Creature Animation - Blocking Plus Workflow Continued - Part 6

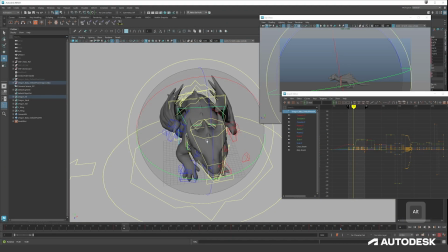0:09 Okay, I want to add a key here as well. Don't forget to save from time to time.
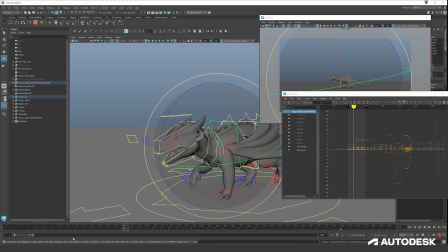0:14 I want to add a key here that takes a bit longer for the front body to come up.
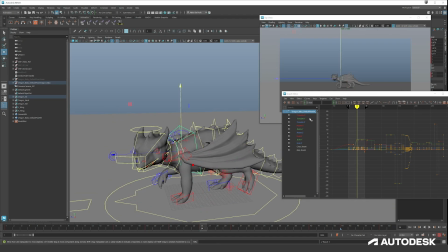And then remove this key. Okay. Yes, this makes a bit more sense.
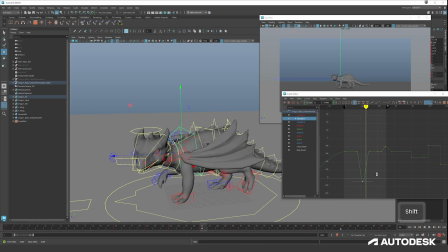0:36 Maybe it's a bit too deep, but yeah.
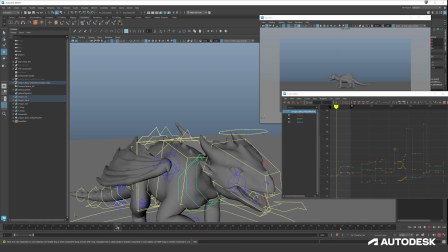0:50 Okay, and I think for the neck we can also go a bit lower here. So let's take the neck controllers, which we have here in our control set, and get them down.
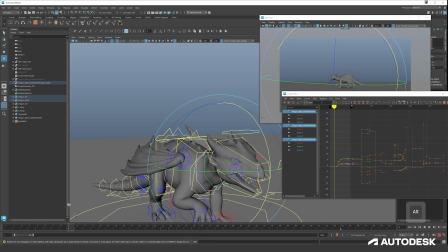1:07 Yes, this will look great with an offset. And now it feels rather fast, but when you add offsets, things get slowed down again. Or at least it gives you the feeling things are slowed down again.
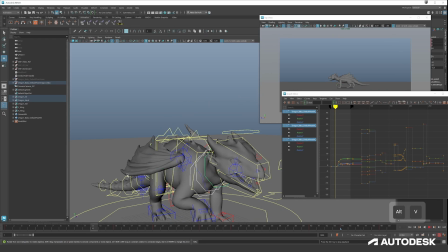1:20 So I will not change too much about the timing yet, only when I'm going to start adding offsets. Okay, now it feels like the head is moving a lot, and then it suddenly isn't anymore.
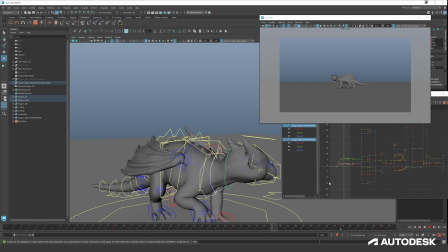1:35 So we have to make some changes. Then move and hold for the neck, going down, up, and then down again. So at 30, we should feel it.
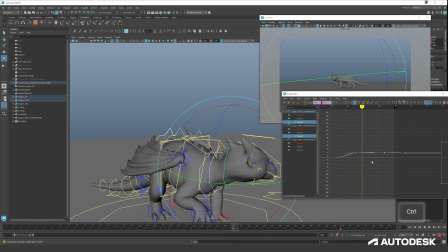1:50 So I need this key to be here as well on these two. And then on 40. And this should make it good.
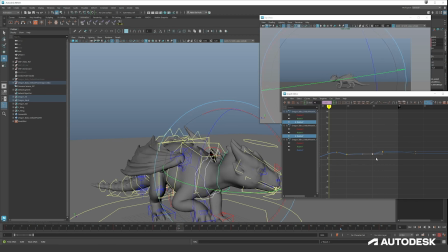Trying some stuff, moving the keys around.
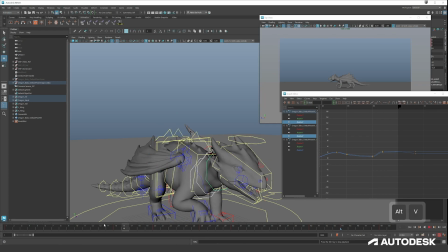2:19 I like it because it's snappy a bit, since it's more lizard-like. The only thing that bothers me now is the fast movement going down and then only going back up. It's what I want, but it's a bit too fast.
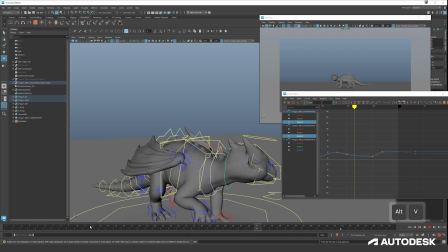2:40 That's going to slow down the offset, so let's leave it at this for now. Now we should also move our wings. As you can see, our wings are not moving yet.
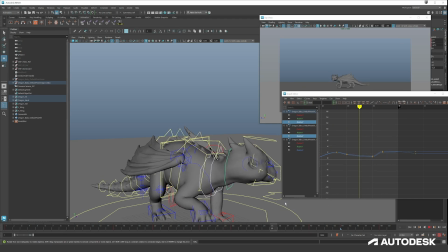2:53 And also our legs stopped moving here, so we should put some move and hold over there as well. And in our tail.
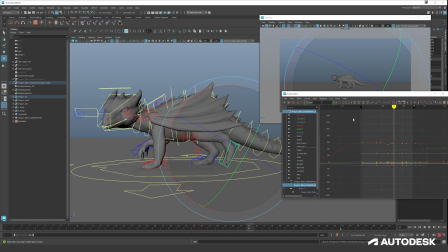3:05 So the difference between this button and this button, in case you're wondering, this shows all the keys in the graph editor view.
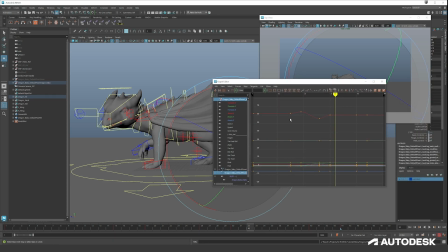3:13 And if you press this button, it's only going to show you the selected time range that you created.
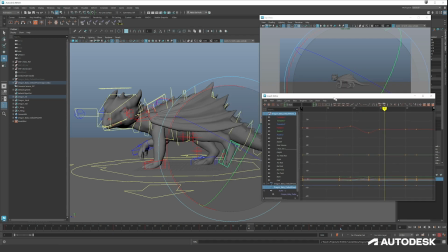3:21 Okay, so let's move our feet for now. So it's hanging still, going down, up, body goes down and up again. So we have to replicate the movement. So this up and down, we should replicate this.
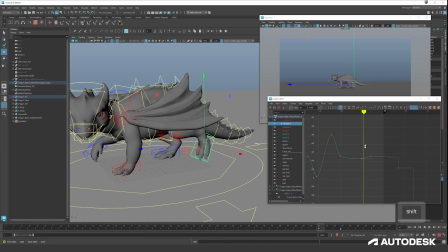Same thing for the rotations.
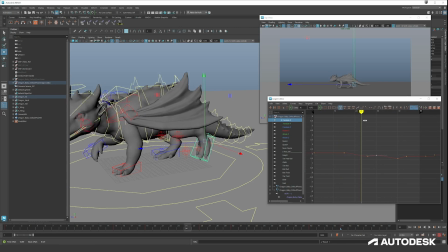We should also animate this one. It seems I didn't take into account the Z-axis in the blocking stage. I did a little bit, but can be a bit more.
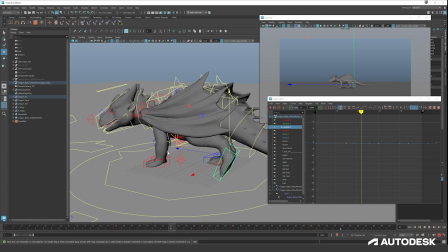4:11 Since we don't want the feet to feel like it's locked in a certain axis.